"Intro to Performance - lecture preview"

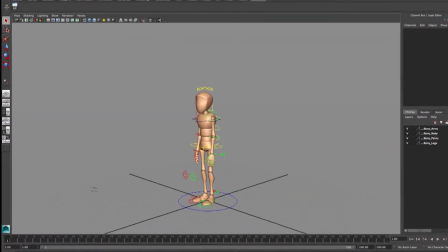(0:01)
So here, I've already posed my character in a fairly natural pose. You can rewatch the demo from week 1 if you need a refresher on that idea, but I didn't want to spend extra time on that in this video. Once again, this demo was about animating a simple gesture, then exaggerating it, and then pulling it back to make it more subtle.
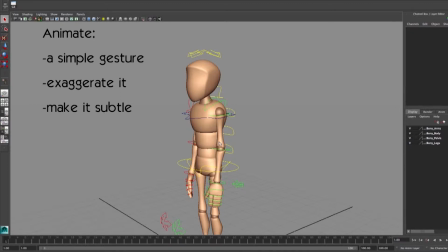(0:20)
I'm going to use the gesture I showed you earlier in the lecture of myself shrugging. I like this first pose to hold for about 10 frames, so I'll set a key on frame 1 and again on frame 10.
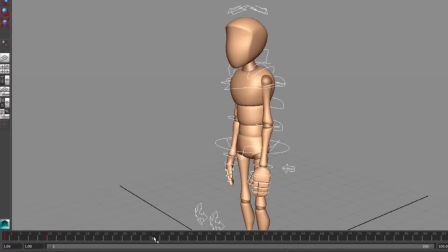(0:32)
Now I'll pose the shrug gesture at about frame 28 to get us started.
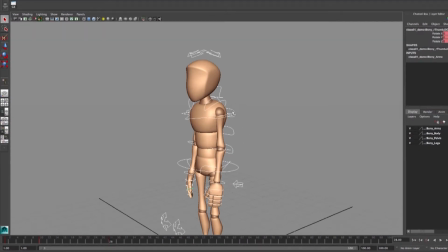(0:37)
There are a few components to the shrug pose that gives it the shrugging sort of feel. One of those things is the sense that I'm rearing back, so I'll bend the spine backwards a little. And of course, the shoulders need to come up, as is typical for a shrug.
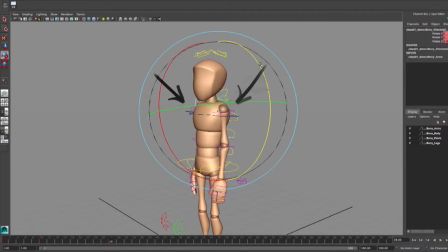(0:52)
As I set up my pose, to save myself some time, I'm grabbing both controls and manipulating them at once. And while this does save time, it can lead to a very symmetrical pose, but we can break up any symmetry later on.
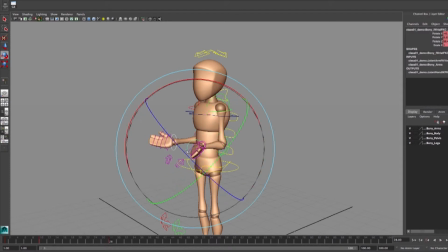(1:05)
Along with the shoulders, the arms obviously come up to help communicate the shrug. So I'll select both of those and move them as well. And I'll go back in and tweak a few things to help break up the pose and sort of open it up toward camera.
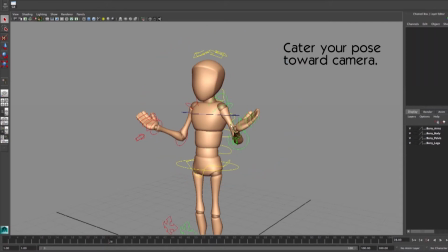(1:24)
I didn't lock my camera in this example, but this is about the angle I'll be focusing on. I'll also move the root control to make sure it doesn't feel locked in place. While I won't be framing the legs in this example, I still want the legs to move slightly because we can see part of them.
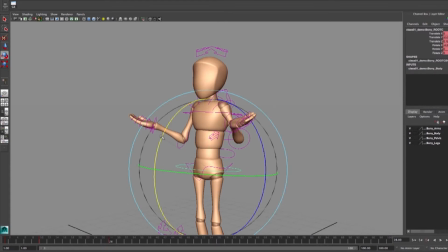(1:40)
Similar to last week, I'm playing with my pose a bit to get a feel for something I like, although this time I actually have a plan. I'm about happy with this shrug pose, so I'll select everything and key it by hitting S. Now, I want to make sure that my curves are using auto tangent to get the smoothest interpolation between poses,
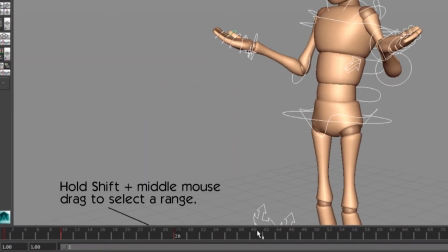(1:59)
so I'll hold Shift and middle mouse drag in my timeline to select my keyframes.
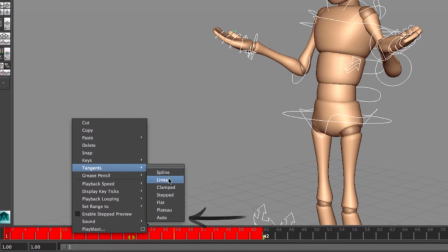(2:05)
Then I'll right-click and choose Auto from my Tangents menu. Let's scrub through to see how this is looking so far.
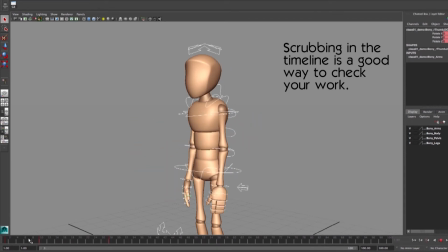(2:13)
I just want to make sure there are no strange things happening.
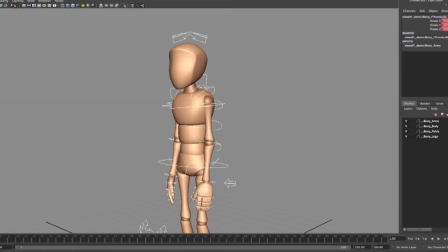(2:17)
I want to be able to play back my animation within my Maya session, so I'll make sure my playback settings are set to 24 frames per second.
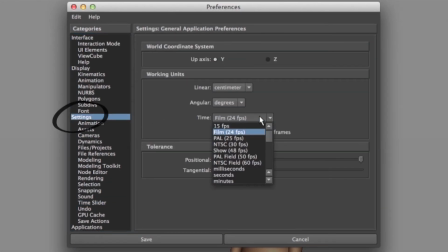(2:24)
This is standard for film, and most often any animation advice you hear that is frame specific will be in reference to 24 frames per second.
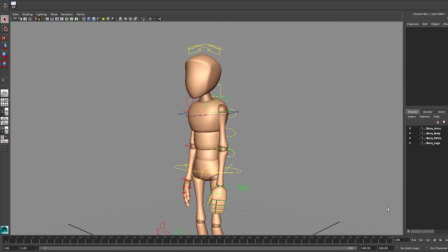(2:33)
If your computer isn't fast enough to play back your animation within Maya, just render a play blast instead and check your work periodically. As I play this back, I can see that my transition is playing a little slow for a convincing shrug gesture to feel right,
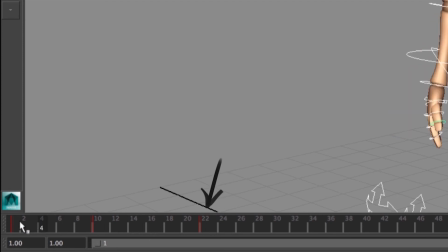(2:48)
so I'm going to adjust my timing by sliding my shrug pose around in the timeline. After moving it, I'll play it back again to see what I get.
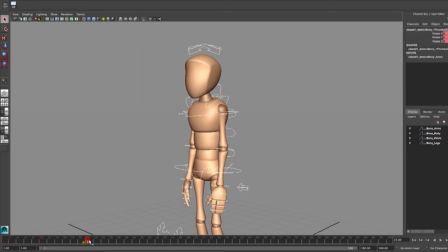(2:57)
For all of its challenges, this is a great feature of computer animation and just working with computers in general. We don't have to flip pages or use any camera equipment to play back our animation the way things are with pencil and paper.